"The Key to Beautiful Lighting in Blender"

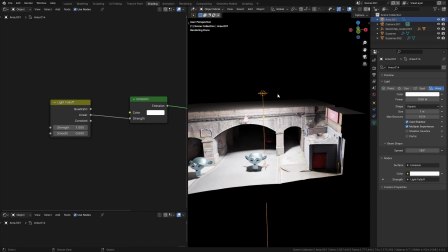(4:05)
Linear means that whenever you double the distance from the light, it will be half as bright, not quarter of as bright.
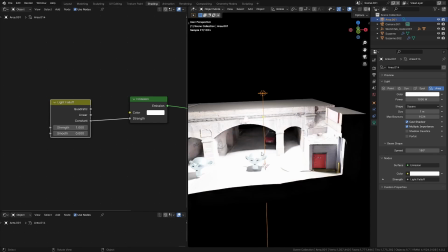(4:11)
And constant, it doesn't matter how far away the light is.
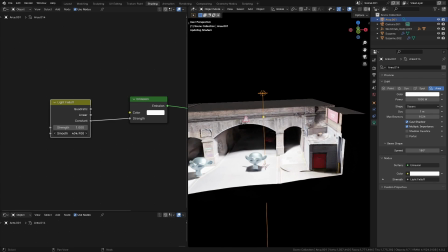(4:15)
You can also use the smooth function, which is pretty good, which is basically going to do exactly what it sounds like.
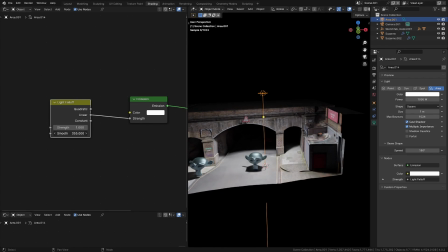(4:22)
It just smooths the light as you get further away from the light source. One big mistake that I regularly see amateur artists making is being too afraid of shadows. Everything's very evenly lit and you hardly ever see any harsh shadows anywhere. But if you look at the work of actual professionals, you'll notice that we love to use harsh shadows all the time.
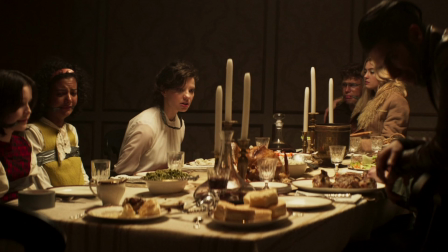(4:42)
We use them to carve out compositions, we use them to add extra story elements to a scene, to put emphasis on certain things, or just to add a little bit of visual interest. Now, one of the best ways to do this was with something called a gobo. Gobo is a term that comes from cinema. It's basically an insert that goes in front of a stage light to add something else to the light. Now, it might be a stencil of some branches to make it look like the light is coming through trees via the shadows. It might be a gel insert like this, just to change the color of the light.
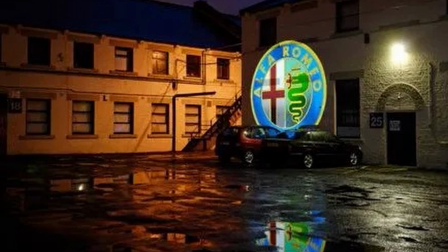(5:15)
Or it might be a more complex insert that actually projects an entire image onto the stage.
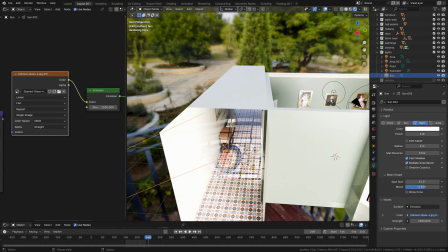(5:21)
In this example, for instance, I've used a gobo to make it appear as if some sunlight is streaming through a stained glass window or a door. Now, in reality, this is just a sun lamp which is projecting that light with a gobo on it straight into the scene.
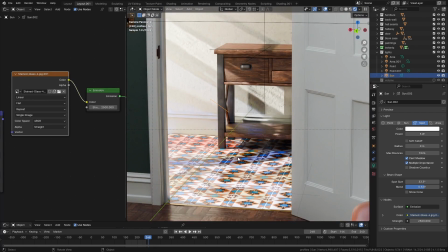(5:39)
But I think it looks very good, the final effect, and you don't have to worry about calculating caustics or something.
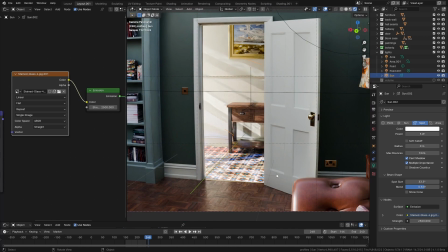(5:44)
To add a gobo in Blender is very simple. All you need to do is add a spotlight, go to the shader editor and use nodes, and then you can just plug your image texture straight in.
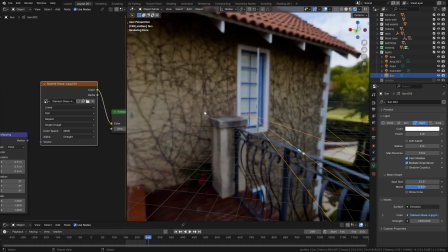(5:56)
Now, if you do that, what you will notice is that things aren't aligned properly.
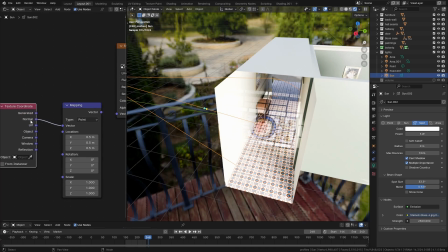(6:01)
So what you want to do is add a texture coordinate and use the normal into vector, and then change all of these numbers to 0.5 and plug that in, and that will fix any issues that you'll have with this.
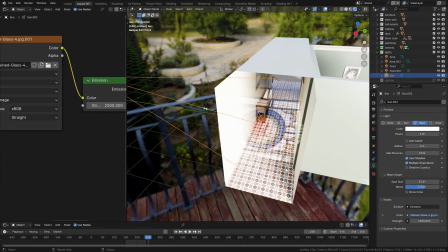(6:14)
And we'll plug that into the color, or if you want to use this to project shadows, you want to plug it into the strength instead.
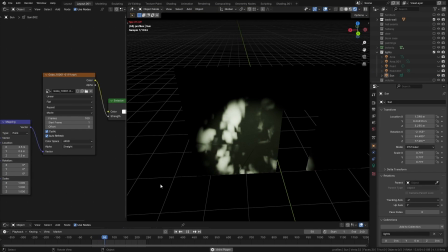(6:22)
I've recently been working on a big pack of animated gobos to include in the next update to my new course, the Interior Masterclass.
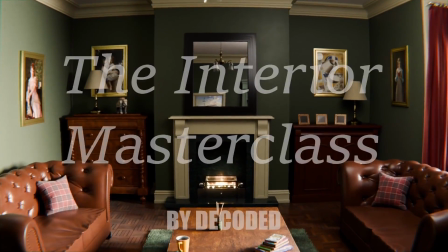(6:30)
The Interior Masterclass is a 7.5-hour Blender training course where I take you through
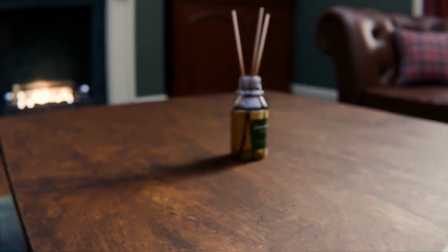(6:36)
my entire process for making a beautiful Victorian-style living room in Blender.
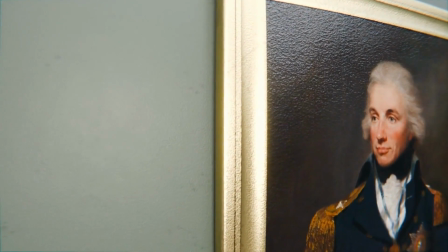(6:41)
It's not a follow-along tutorial where you'd be expected to make the same thing I make.
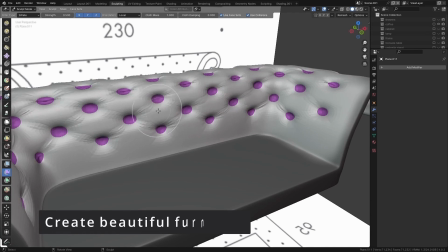(6:46)
It's more of a workflow tutorial if you want to find all the tips and tricks that I use to actually make these sorts of scenes.
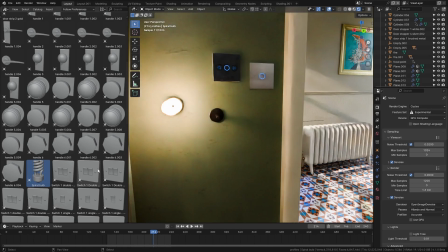(6:53)
It also comes with a really useful pack of everyday assets for interior scenes that you can use in your own work.
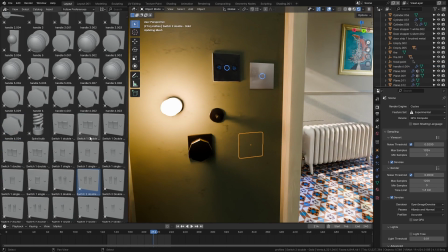(7:00)
That's things like doorknobs and light switches.
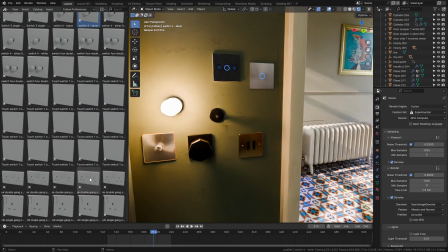(7:03)
These gobos that I'm working on will be included in the updated version in the future, as I am continually updating this course.
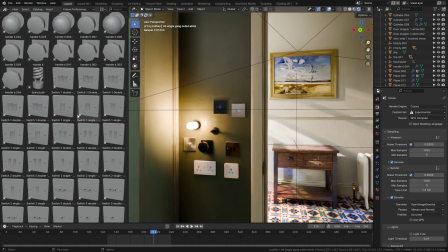(7:11)
If you like the sound of that, please check out the link in the description where you can see a link on Gumroad and on Blender Market where you can pick up a copy for yourself today.
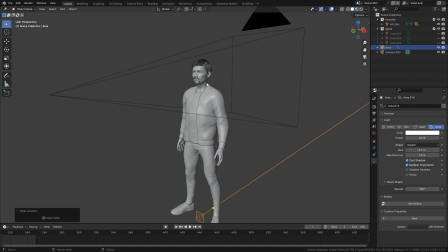(7:20)
So let's talk about different lighting setups, which ones you should use, which ones you should avoid, and at least the implications of different lighting scenes if you are going to use them. Now, I have a character here. He's from the Human Generator add-on. It's a really great add-on for making characters. I'll link it in the description.
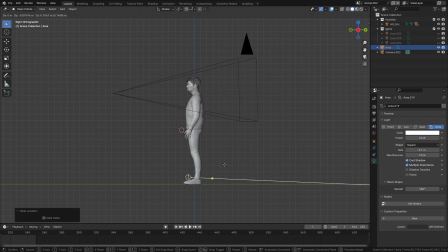(7:36)
And the first thing I'm going to always try and avoid if I'm lighting a character like this is to put the light right next to the camera's direction.
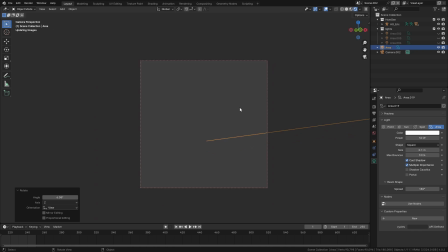(7:47)
The reason for that is because as nice as this model is, if we take a look at it, it looks terrible.
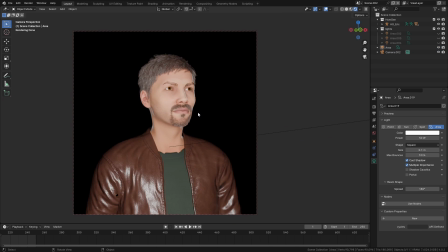(7:53)
The reason it looks terrible is because we're only getting the color information from this character. We have basically no information about the shape of this guy's face because we have no shadow. Because obviously the light is coming straight from our viewpoint. This is all we're going to get.
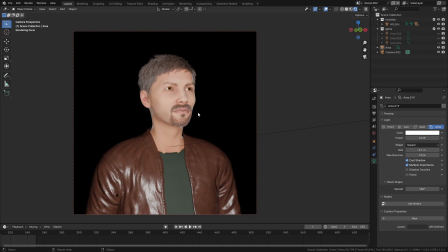(8:09)
There's one or two times where you might want a light from the camera's point of view,
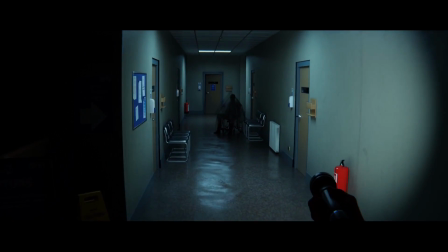(8:14)
like I did this zombie short animation a few years ago and I used like a flashlight in the character's hand,
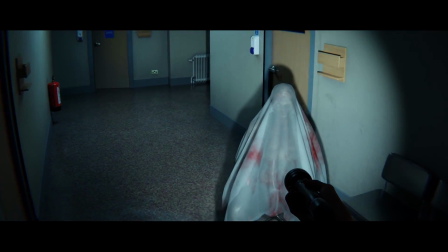(8:22)
but it was a very narrow beam flashlight and that makes things just kind of creepy because you can only see what's in the beam of the light.
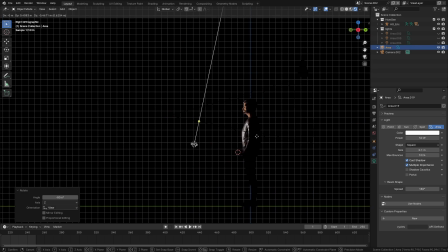(8:28)
That was the idea there. Speaking of making things creepy, you almost always want to avoid lighting people from underneath.
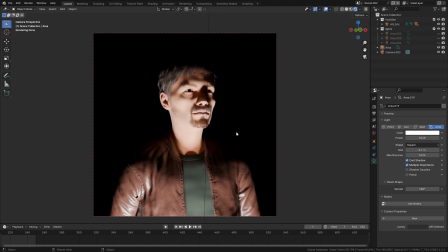(8:37)
Something like this. There's a reason why when kids are telling ghost stories they put a light underneath their chin. This is a very creepy lighting setup. I'm not saying don't ever use it, but you don't want a nice character to ever be lit like this, put that way.
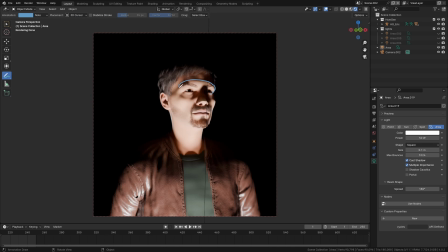(8:53)
And the reason for that, if we look at the areas of the face that are being like lit up here, basically, right? We have the cheekbones, we have the chin, bottom of the nose, the mouth.
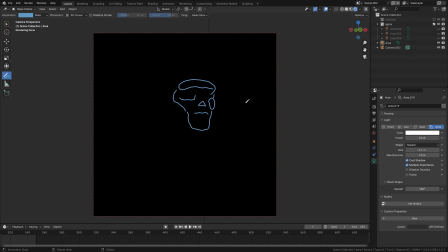(9:10)
We hide this guy. That's a skeleton, okay? We're looking at a skull. That lighting setup is highlighting this guy's skull, and skulls are creepy.
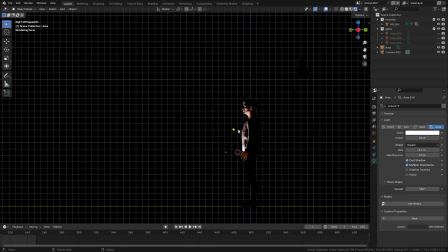(9:20)
So it's not something you always want to avoid, but just be careful when you use it. I grab this light again and I come straight down from the top. Maybe make it a little bit bigger.
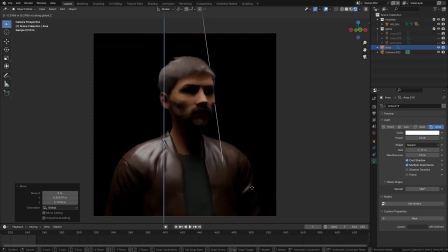(9:31)
You see, in this case,
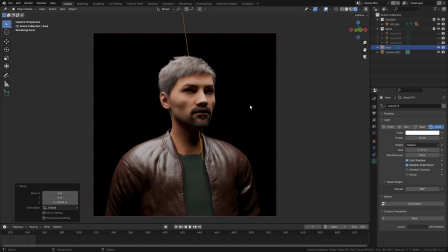(9:35)
top-down lighting can have a few different implications, but it often looks very artificial and kind of oppressive. This is used often by directors if they want to show like a character's uncomfortable or if there's like a higher authority above them.
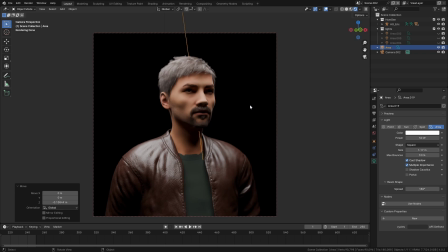(9:51)
This is used quite often in interrogation scenes, for instance, when you want the character to look like they're in a tricky situation. If you think of the first Matrix movie where Agent Smith is interrogating Neo, they have quite a strong light directly above them for that exact reason.
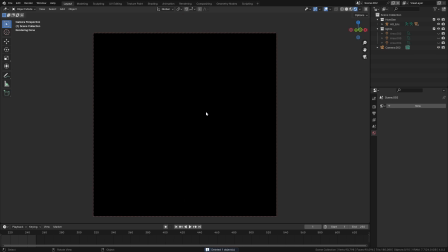(10:08)
Okay, so how should you light people and light scenes? Well, a really common lighting setup that people use is a 3-point light.
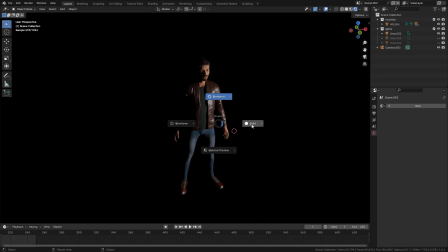(10:16)
What that basically entails is you have one light which comes
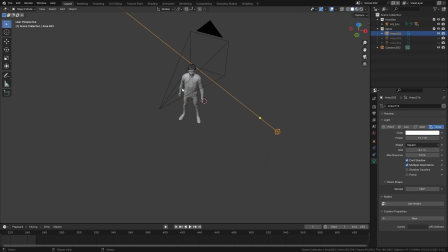(10:21)
usually from either the left or the right, so it's not coming straight on from the camera. This is your main light, right?
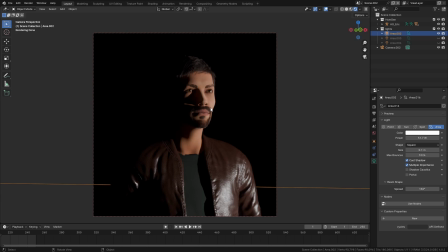(10:28)
Sometimes called your key light or various other things. And the point of this is to give you the main lighting. And you can already say that this character looks better just with that light on. The second light that we'd usually use is a fill light. Obviously, we can only see half of this guy's face. So what we do is we put another light, maybe a different color.
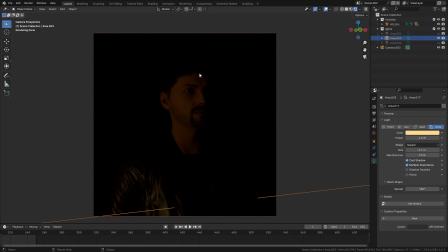(10:47)
In this case, it's slightly orange and quite weak. And we're just using that to pick up the other side of the face so it's not completely in shadow.
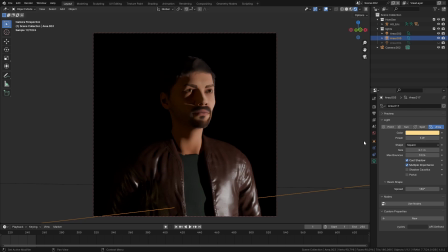(10:56)
So if we turn those both on together, you can see that we have just a little bit of detail in the shadow side, but we still have the main effect of them being lit by the other side.
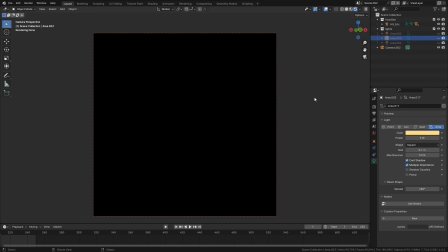(11:06)
Okay, the third one that you want to use, it has many names, but it's usually called a rim light or a hair light. And that's a bright light, quite often a different color, which comes from the background like this. And the point of this is to basically just kind of add a little bit of separation between the background and the character.
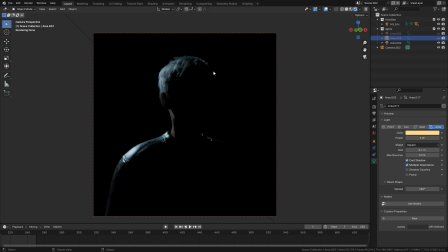(11:25)
Now, obviously in this case, he's just on a black background, but if it was a little bit busier back there and there was some stuff going on, a light like this could really help.
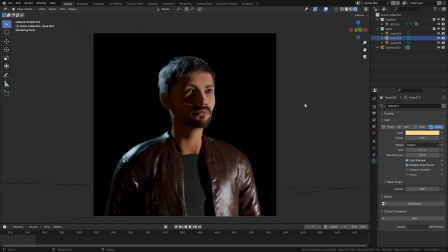(11:33)
And if we bring all these lights in together, that is your basic 3-point lighting setup. It works for people and it also works quite well for environments. All of those examples I just gave you are what are known as unmotivated light sources. An unmotivated light source is basically a light that doesn't appear on the screen. The audience doesn't know where this lighting is coming from. Now, that's not necessarily a bad thing. It's used all the time. If you watch an episode of Friends, all of those characters are getting pretty much evenly lit from all over the place. There's no explanation of where that light is coming from, nor does it really matter. But often it's a good idea to put some motivation into the light.